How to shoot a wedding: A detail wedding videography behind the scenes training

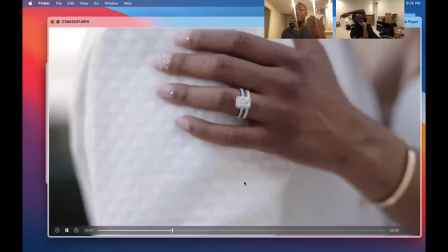and then i'm looking for that like i want you to rub your and i'm this is how i grab the ring shot ring shot right it doesn't have to so instead of getting earlier get
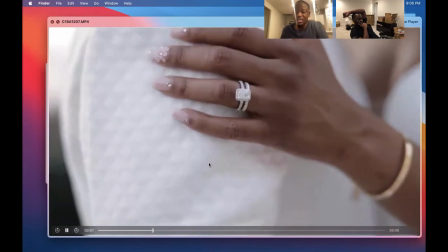it right now right and this is like shallow ductile field two two f2 two eight we'll do two
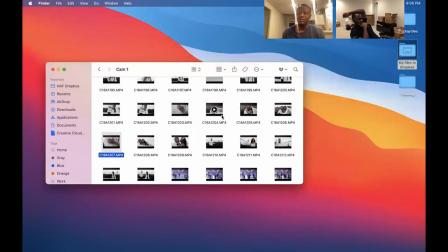and like there's like a 50 i still for human beings i stick to 35 50 the photographer did this he he
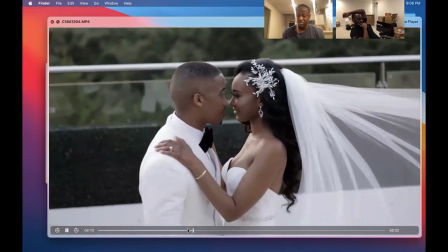set this up and i'm like oh let me try to see where i could get so i'm like okay this is one optional 120 now if you're gonna be handheld with a
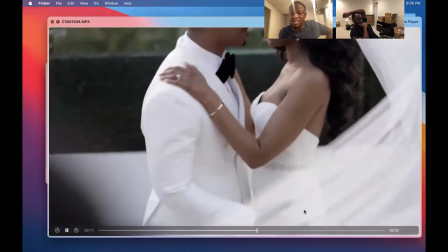couple you might as well do 120 it doesn't hurt yeah especially when you're outside like you're going to use the um shutter of 250 anyway so that's even better
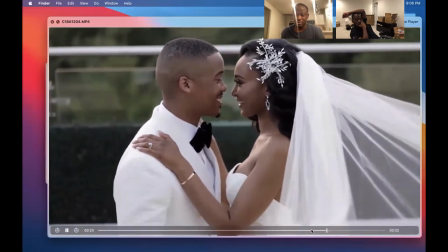that's true yeah boom that's right shot right there so i'm composing it where it's like i'm not cutting off the head so much or
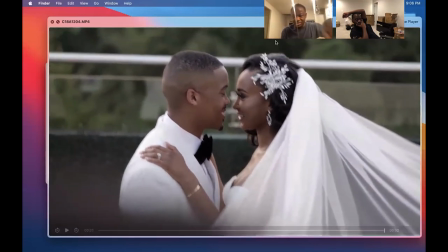i'm not it's not awkward it's like parallel to the line it's not perfect but and then they're looking at each other i'm
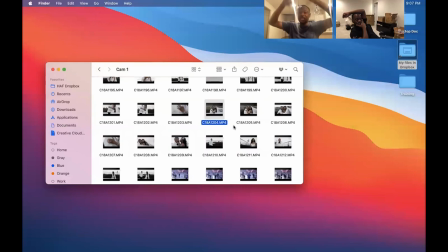still in the photographer the photographer is literally in front of me and i'm like on top of i carry the camera up and i'm like okay all right let me just
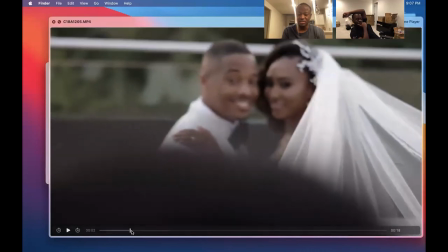frame it i'm just getting different shots see how like that's somebody's head right there i'm just above them okay let me put them
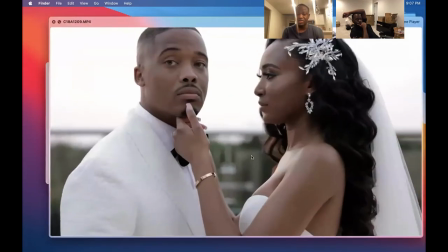on the right side just i'm just trying different things then it's my turn i'm like and they they did a great job of letting me do my thing i didn't
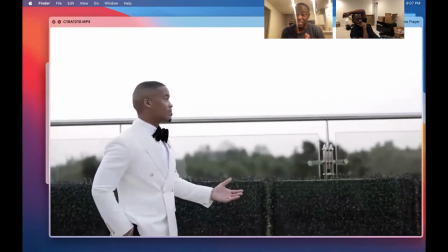have to bark at them because i always if you don't let me get my shot i'm gonna bark because i need to get my shot so
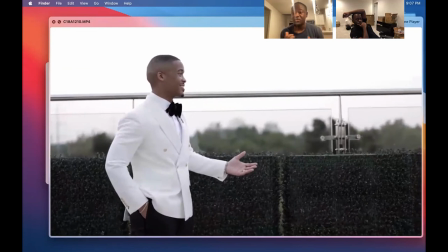that's your rule so you need to be more assertive you're gonna piss people off but try not to do in front of a couple but just they're
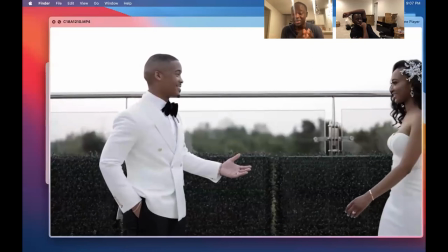gonna get mad you're gonna talk about it later on but you're gonna let me get my shot i'm gonna get my shot if you don't let me get my shot we're
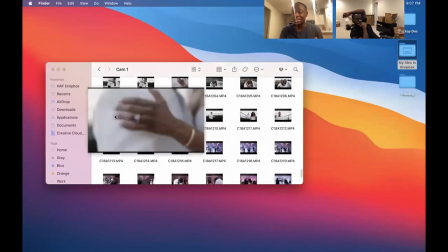gonna argue like there is no i need to get my shot so that's so you're not just always leaning back if you're
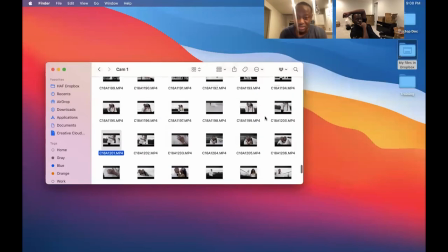not getting these shots you you have to force it so that's when you work with a photographer that's like all about him so this is a wide
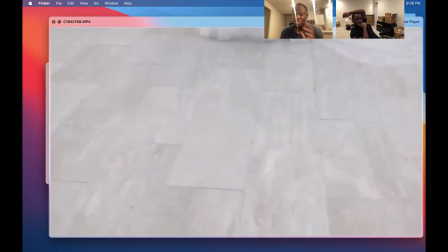shot that's fine this could be a gimbal shot but that's why like now i don't need i don't i just need inhaled 120 or monopod i
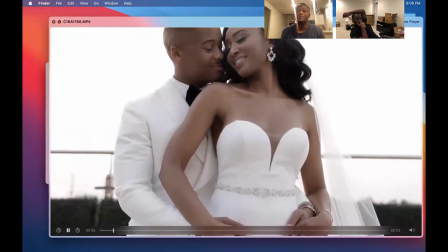don't need a 50 60 fps i don't need the gimbal so like with that gimbal too with the camera is perfect but carrying around is just
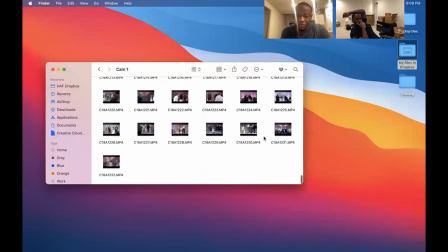too much sometimes and then these are intimate shots this is totally different from all these like what
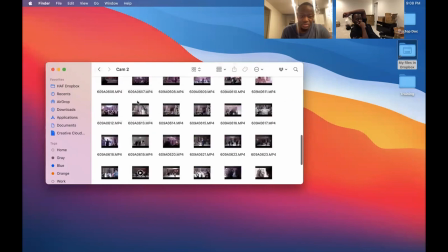time is it all these like wide shot like
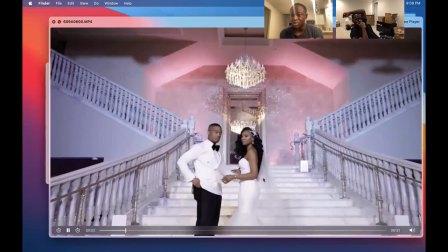so like so this is different from now i'm now i'm shooting the game because i already have so like now if you mix the type
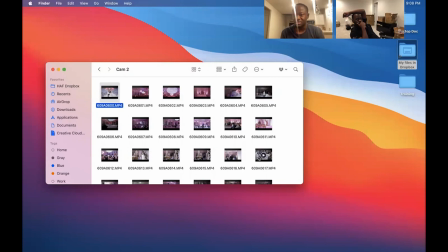from the day from this and that and it all makes sense because you could grab all these shots here
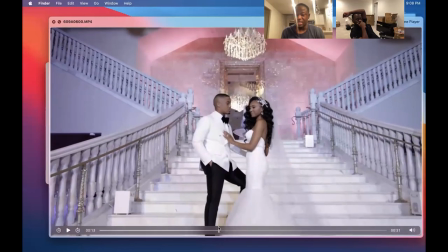so like i so this right here like yeah
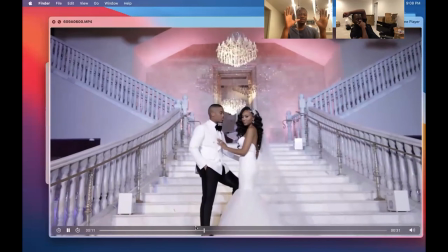i don't know why you do something where you just like with this location you go left to right
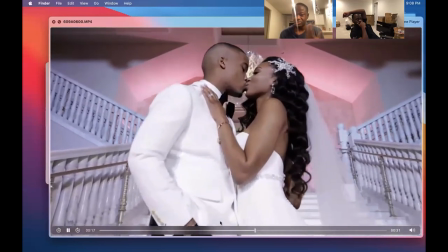so do
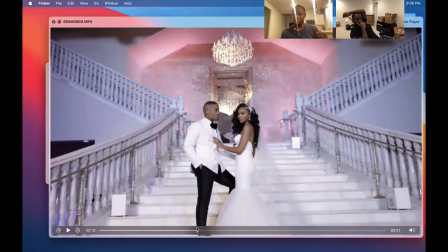you hear that so i was like put your leg here right you're gonna like you you these shots you can even frame it but
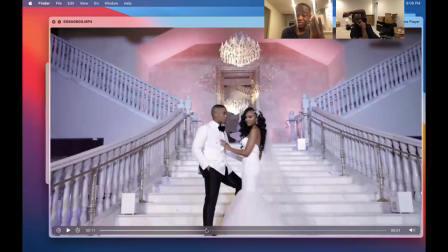it's recorded you can frame like i have pictures on my phone of photographers where i just look at poses these are all poses you need to like you could alaki just had a wedding where he brought the pictures oh okay let's do this can you do this you're gonna stand here you show
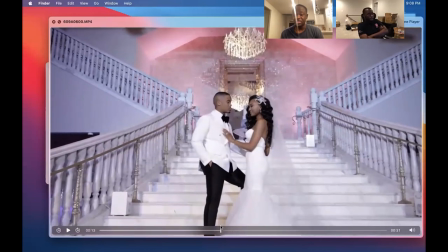the bride so you want to like pose your shots this is a great shot of her standing what makes it better is me pushing in
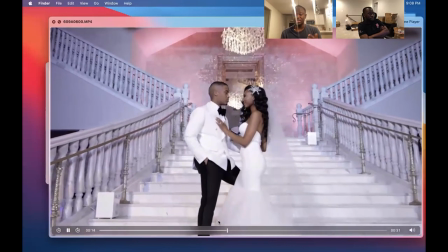and as i'm pushing in her hand is rubbing up and this is something i told her to do
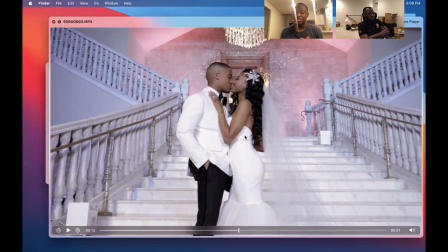slide your hand up right and as you slide it up you're gonna kiss and i told him your hand behind in the back you're gonna pull her close
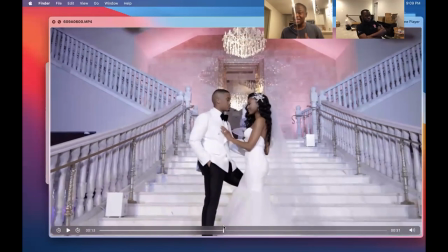to you and kiss why because i saw him go like that i saw him do that i'm like wait let me just steal that so like when i say when i push in you're gonna slide your hand up and you're gonna kiss kiss
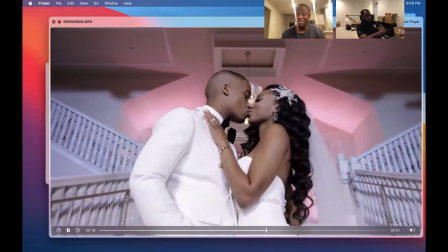kiss i got mad close here though it's the hermani
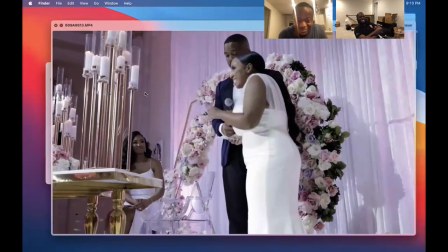chill out